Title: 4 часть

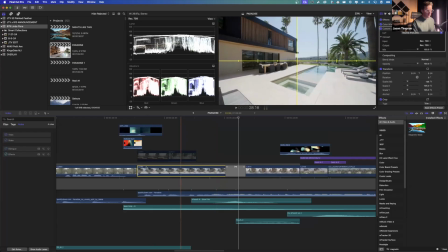(8:07)
But essentially, when I shot this,
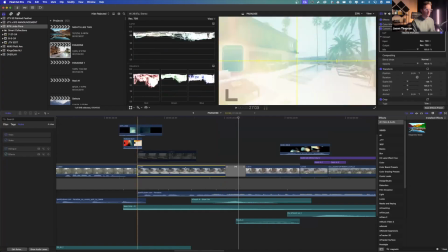(8:09)
you'll see the black line of the house is following the yellow line dead center of my camera,
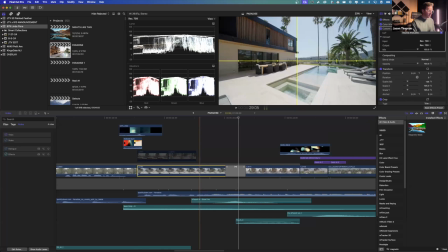(8:17)
and I'm just finding clips. I'm finding clips that are, or a point in the clip where the transition is the most seamless.
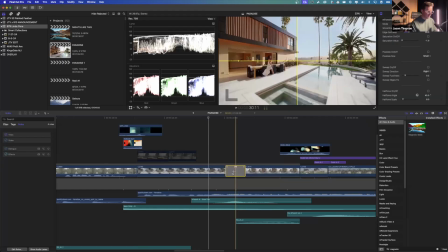(8:29)
So if I take off the Luma fade,
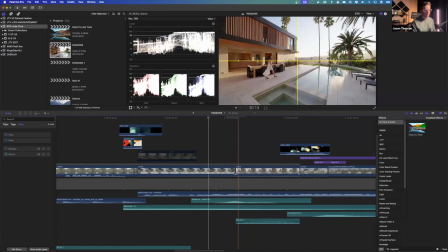(8:33)
it's pretty much like, it's as good as you can get it
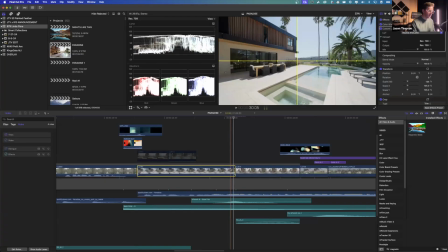(8:40)
without shooting it multiple times. And I only did this, I think I did this in like 2 or 3 takes. So if I drag this out, I basically came all the way until I stepped in the pool pretty much.
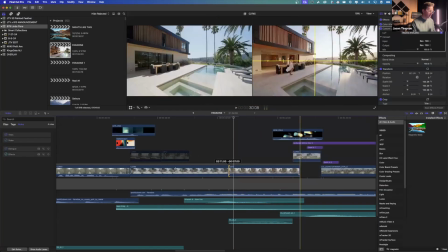(8:55)
And then the same thing with the night shot where I had the agent walk through.
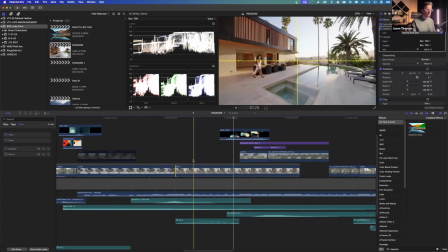(9:00)
This was something that I pre-planned. I knew that she was going to be dressing up. She was wearing a nice high contrast outfit that really complemented the style and the effects of the home, the design of the home. So I had her walk through and pretty much exact same movement.
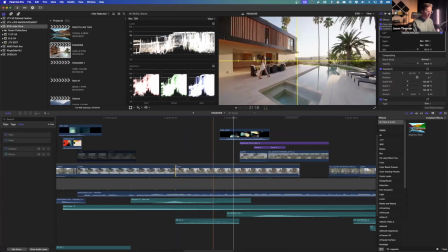(9:19)
I mean, I could have day to night anywhere in this, but I wanted to make sure that she was well in frame by the time I revealed it.
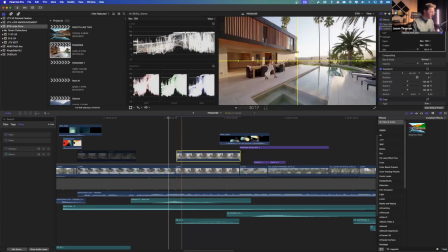(9:32)
So a trick to lining these clips up effectively is once you pick your shot, I like to go on here and either go opacity 50%,
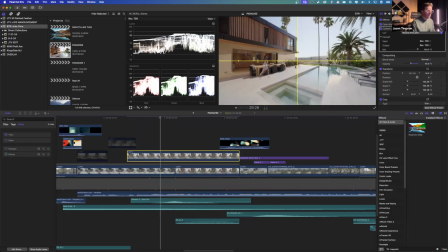(9:49)
but I find that it's kind of hard. Like you can see the pillows and stuff is a little bit out of alignment, but it looks a little blurry and it's kind of hard to get it completely accurate. So what I like to do is, again, I use that difference trick. This is where I learned that with the text, by the way.
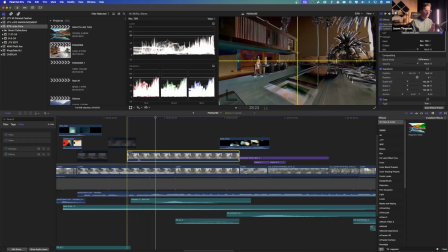(10:08)
I'll pull up difference, and you'll see as I scrub along this, like the trees are out of alignment, then they're in alignment, and then
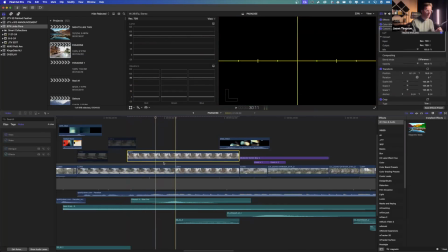(10:18)
there's different elements. Like the pool is not perfectly lined up, but as we're getting close to the
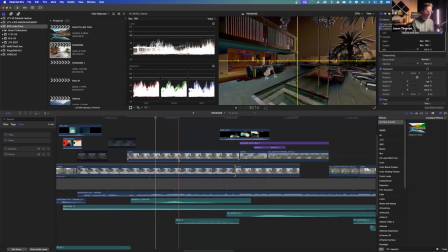(10:27)
actual transition, right there, the pool is perfectly lined up along that along that angle along that plane, and the house is pretty much lined up. You'll see like a little bit of outlines. The trees are obviously not alignment.
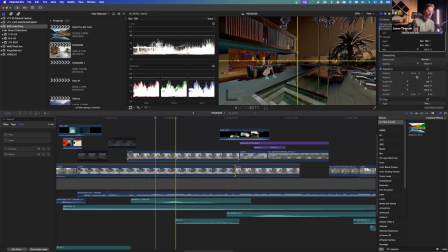(10:47)
You'll see this a lot uh, when you start to film this yourself. You'll see the edges of your screen are not nearly as aligned. But again, why I keep everything in the center of the frame, because that's where your eye is naturally drawn to.
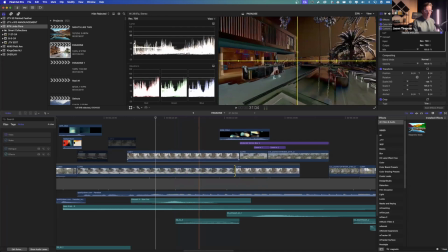(11:05)
And so you have a tendency to forgive the fact that those trees are not perfectly lined up, right? And there'll be plenty of times where things move throughout the day. Like a tree will be blowing and then it will be still, right? Um, but this helps me line it up perfectly straight.
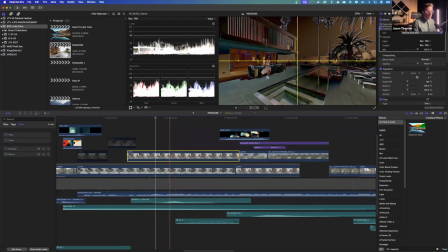(11:24)
And I just found a point where it looked pretty good to my eye. Like I don't think anybody would have noticed. Um, you can see my scale is
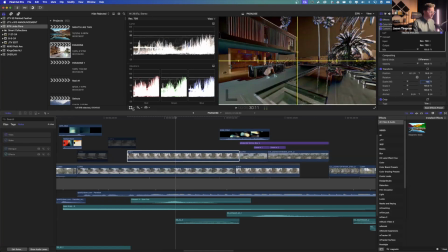(11:37)
103.28. If I set that back to the original scale, it's way out of alignment, right? Like everything, it looks way out of alignment. So what I did is I scaled the bottom layer up to 105.
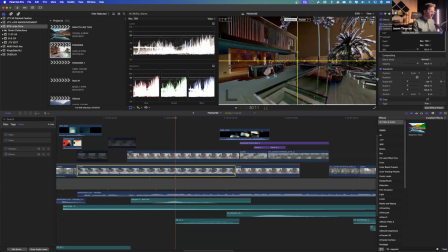(11:55)
I usually go 105, 110, just to give myself some room to play with. Then my top layer, I scale until it looks just about perfect to me there.
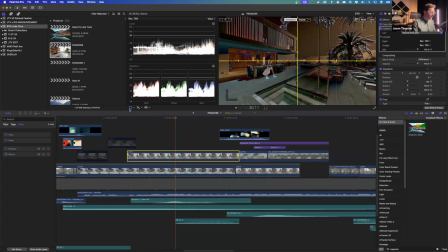(12:09)
And so for me, that was about 103%. And then I go to the transform tool and click and drag and move it around.
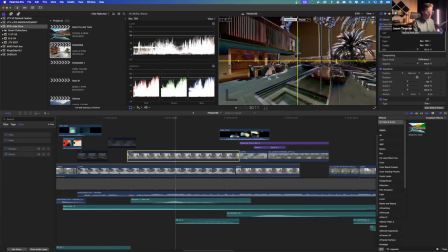(12:17)
Because, sometimes you'll see it, more often than not, you'll see it line up like this. And then you'll have to like adjust it and just do that fine tweaking. So the key to a good day tonight is getting it as close to perfect as you can.
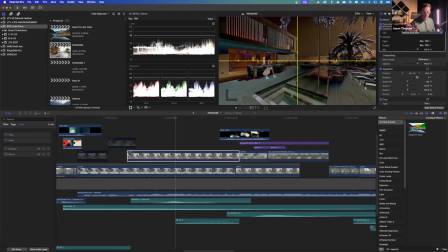(12:37)
And it will make the transition feel so much more seamless. I shot both these shots with a 12 millimeter Laowa, wide, straight, just push shot.
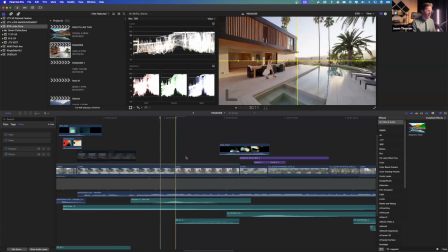(12:54)
So we'll get rid of that, and we'll go through the actual Luma fade transition.
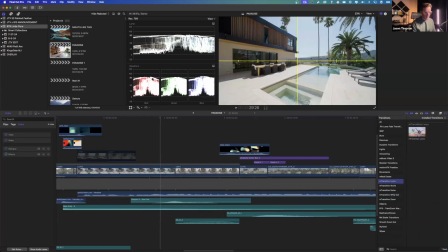(13:01)
So this transition is free. It's from Motion VFX, M transition Luma. We'll grab it, we'll drag it between those clips, and you can see it kind of, by default, it actually looks pretty good.
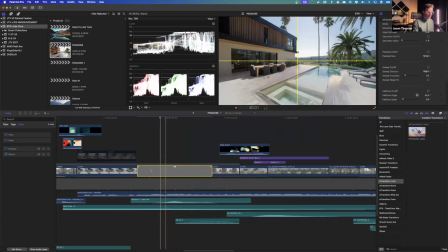(13:17)
I adjusted it to be much more abrupt because to me it felt weird to see random feet walking before we see her walking. And part of that is because it's transitioning from the highlights first rather than the shadows. So on this clip, I transitioned from the shadows first.
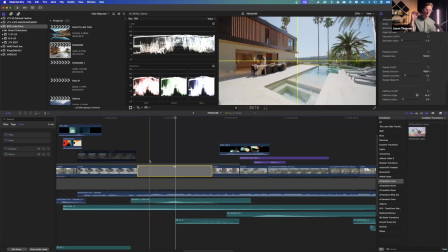(13:35)
So the darker parts of the image are being revealed first, and then the lighter parts later. So the sky changes after, but the darker parts where she is, where the table is, that's being revealed first.
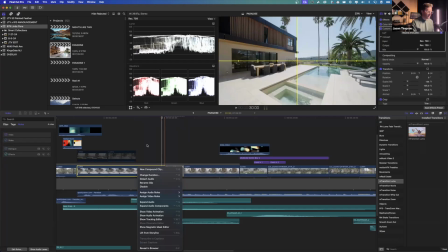(13:52)
Then I shortened it here. I wanted it to be quick and snappy to the beat of the song.
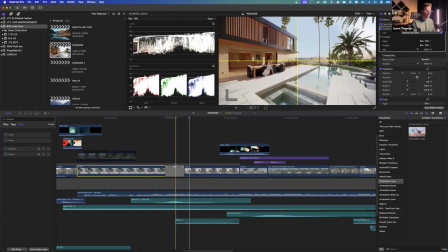(13:59)
But see, it's still a little abrupt for me. You can see the edges are a little bit too harsh. So we'll climb over here and we'll go to maybe the middle point here and adjust that.
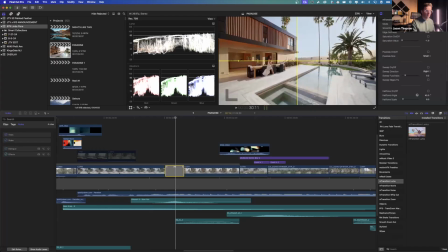(14:17)
We'll just bump up that smoothness a little bit and the edge softness a little bit. And then we'll just drag through. That looks a little more dreamy. Looks a little more natural and not so jarring and weird.
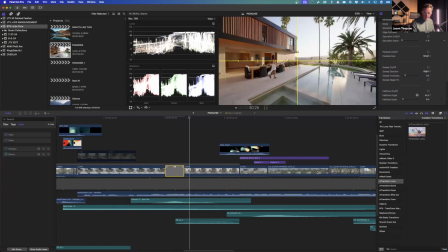The half screen day tonight, I will show you that in the next video because that was one of my effects in the next one.
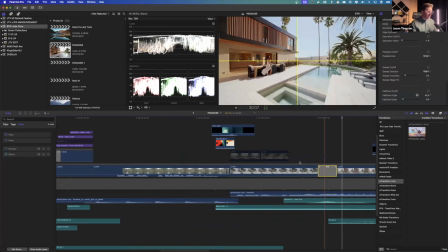(14:50)
But yeah, that is the day tonight. You can do that with anything. I did the exact same thing at the beginning of this clip.
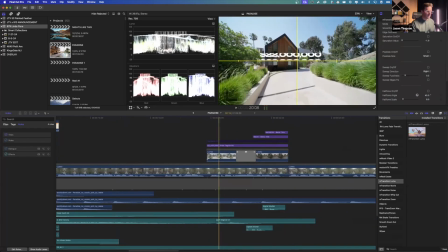(14:56)
You don't notice it as much because I have all the text in front. But if I disable these, it's the exact same concept, wide straight push
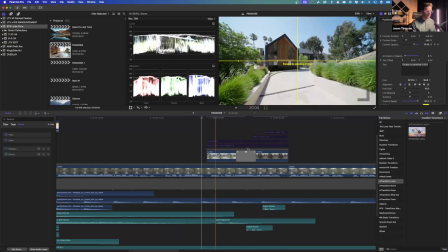(15:11)
with that black bar of the house perfectly lined up.
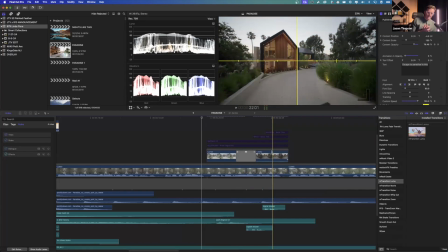(15:20)
And a thing that I like to do when I shoot these houses, a lot of the times I'm only on site for like 4 hours max. So I always try and schedule my timing to be there 2 hours before sunset, and then, or 2 to 3 hours before sunset, so that I have plenty of time to get all the footage that I want.
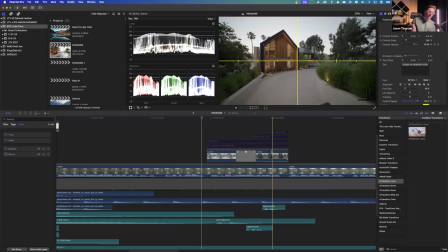(15:40)
And then as the sun is setting, as we're getting into twilight, I have that last hour to come back and get all these types of shots.
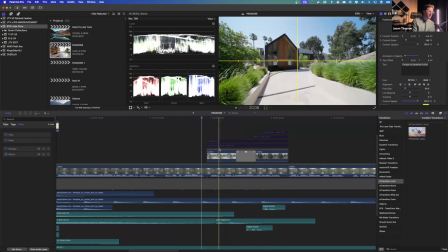(15:49)
Fortunately, this was shot in the summer, so I had a lot of time. I had a lot of light to work with. In the winter now, it gets dark in like 15 minutes, so it's a lot harder.
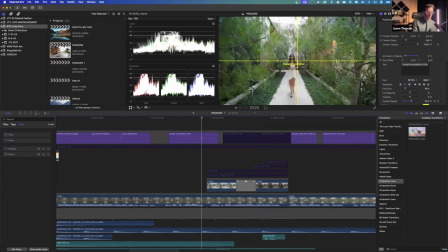(15:59)
But same concept there. Somebody asked how I get these yellow lines. Pop up here into view in the top right and click show horizon. I So good, man. actually like to edit
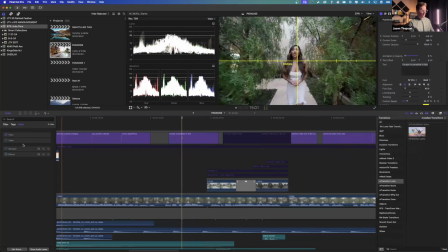(16:14)
with this on often because it helps me line up where I know the viewer is going to be looking.